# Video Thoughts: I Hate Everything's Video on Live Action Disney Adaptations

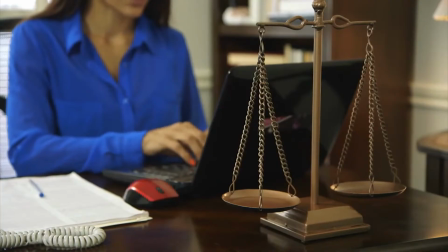(4:09)
It's as clear as a summer's day how much more the scales are in favor of the business over the
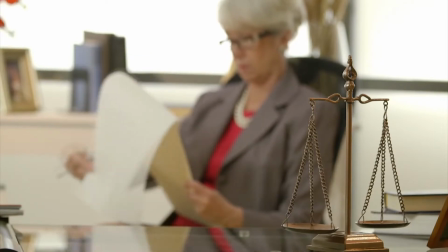(4:15)
creative without the balance that is required for the art form to have any semblance of integrity. Alright, I'm gonna have to be honest here. I absolutely fucking hate it when people assume, unironically, that movies are just made for the money. Is money the main reason most movies are made? Sure. But it's not the only reason. Movie studios aren't some evil corporations that only care about money.
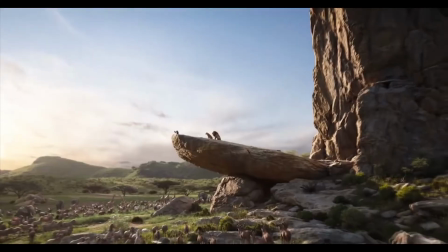(4:40)
And everything mindset that they are is very stupid. Let's take this trailer for Jon Favreau's The Lion King remake as an example.
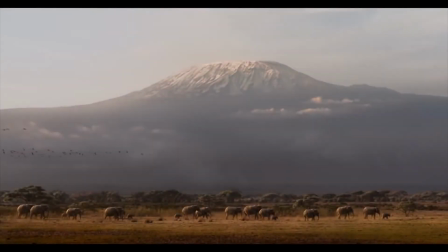(4:47)
It's effectively a shot-for-shot remake of the classic scene from the original movie. Except everything has changed for the worse.
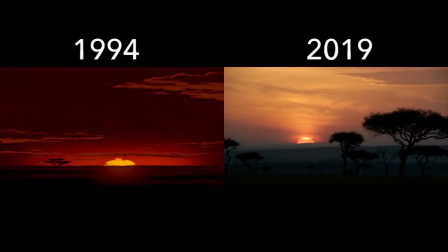(4:55)
The color palette is less moody and atmospheric. The shot composition is less expressive.
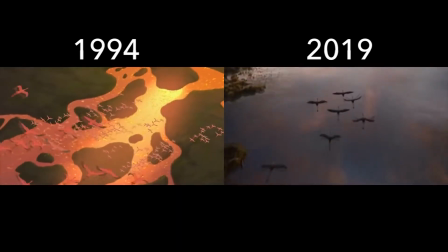(5:00)
It feels completely different despite showing us the exact same thing.
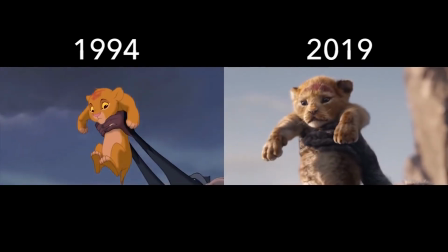(5:05)
The devil really is in the details when it comes to animation.
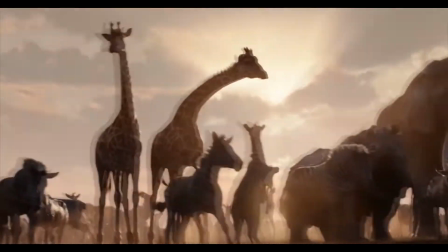(5:08)
Sure, it's impressive to show how photorealistic we can render animals in a computer, but the entire appeal of Disney animated movies is the character designs.
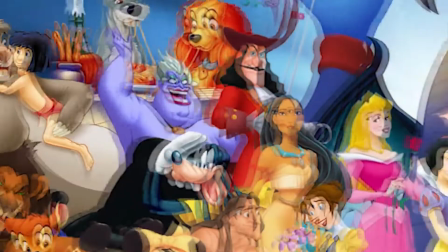(5:17)
What do all of these characters have in common? At a single glance, you can tell exactly how they're feeling.
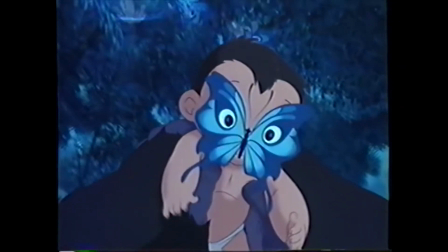(5:22)
The entire point of choosing these animals, these character designs,
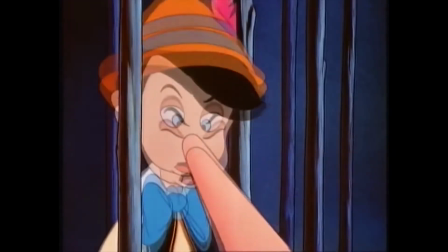(5:26)
and these stories and scenes is to convey a specific emotion you can take any frame from the original Lion King
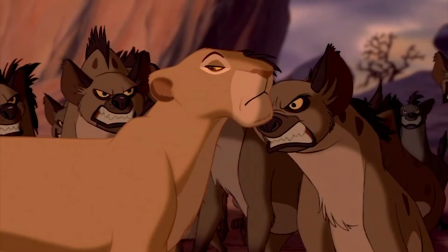(5:32)
and all the information you need about how the character is feeling and the mood of the scene is displayed perfectly because of how expressive the animation and artwork is. Alright I will admit that is a very good point though I would argue that the biggest problem isn't the fact that characters can't express emotions in live action. They can do that just fine. I think the bigger problem is what looks beautiful and wonderful in animation looks fucking creepy in live-action. The perfect example of what I'm talking about is the movie Inspector Gadget. That movie tried way too hard to be a live-action cartoon, instead of trying to work for a live-action movie. And that is the main reason why I hate that movie. What is this photorealistic baboon thinking?
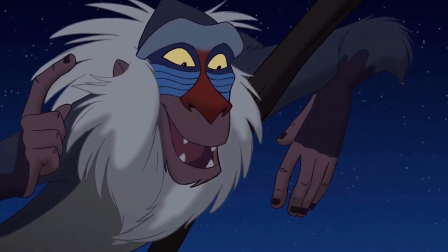(6:21)
I'm scared of it. Whereas in the original when I see this guy, I want to sit down and eat a banana with him. He looks friendly and inviting. Okay, now you are crossing nitpicking territory. Who fucking cares how he looks? I mean, I will admit that it does matter a little bit, but what should matter more is his personality. Which you know nothing about since the movie isn't even fucking out yet. This is why you don't judge a movie before it's released.
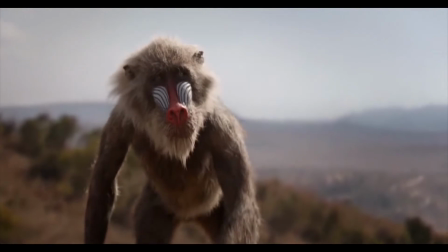(6:48)
Why would I want to be reminded how frightening and intimidating baboons, lions, and other scary animals are? Isn't the entire story of the Lion King pretty reliant on us connecting and empathizing with the characters? How am I supposed to empathize with a real lion? I can name a live action lion who is a good character. And that lion is Aslan from the Chronicles of Narnia series. And I'm not the only one who really likes him. The first movie of the Chronicles of Narnia series is widely regarded as a classic.
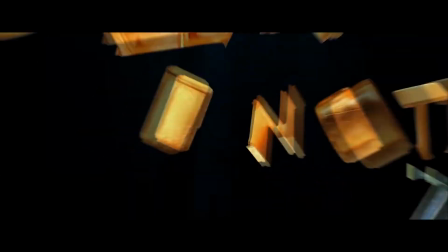(7:19)
So yeah, a live action line on Canva. This is a huge issue for me with the 2017 Beauty and the Beast remake. Alright, I will agree with you on that. The Beauty and the Beast remake is, yeah. It's one of the only two live action adaptations which I hate. The other one being Maleficent.
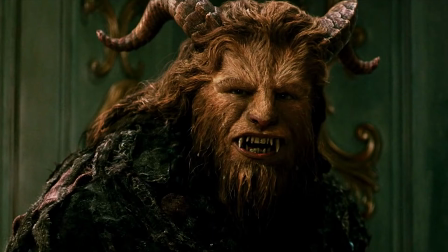(7:37)
Don't get me started on the Beast. Oh my god, it's atrocious. What the- what the hell is that supposed to be? I think the worst part is that he looks like he is from the fucking circus. And he doesn't look intimidating in the slightest.
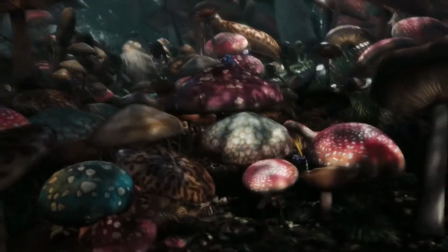(7:52)
Greatest irony is these gritty reboots are gonna need to be rebooted themselves.
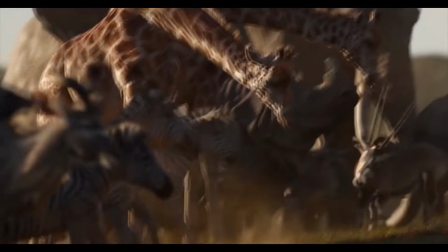(7:56)
As they're not gonna hold up at all in the future because their only artistic merit is to show off how photorealistic they can make their CGI spectacles. Oh, I can name one that holds up extremely well years later. And that movie is The Jungle Book from 2016.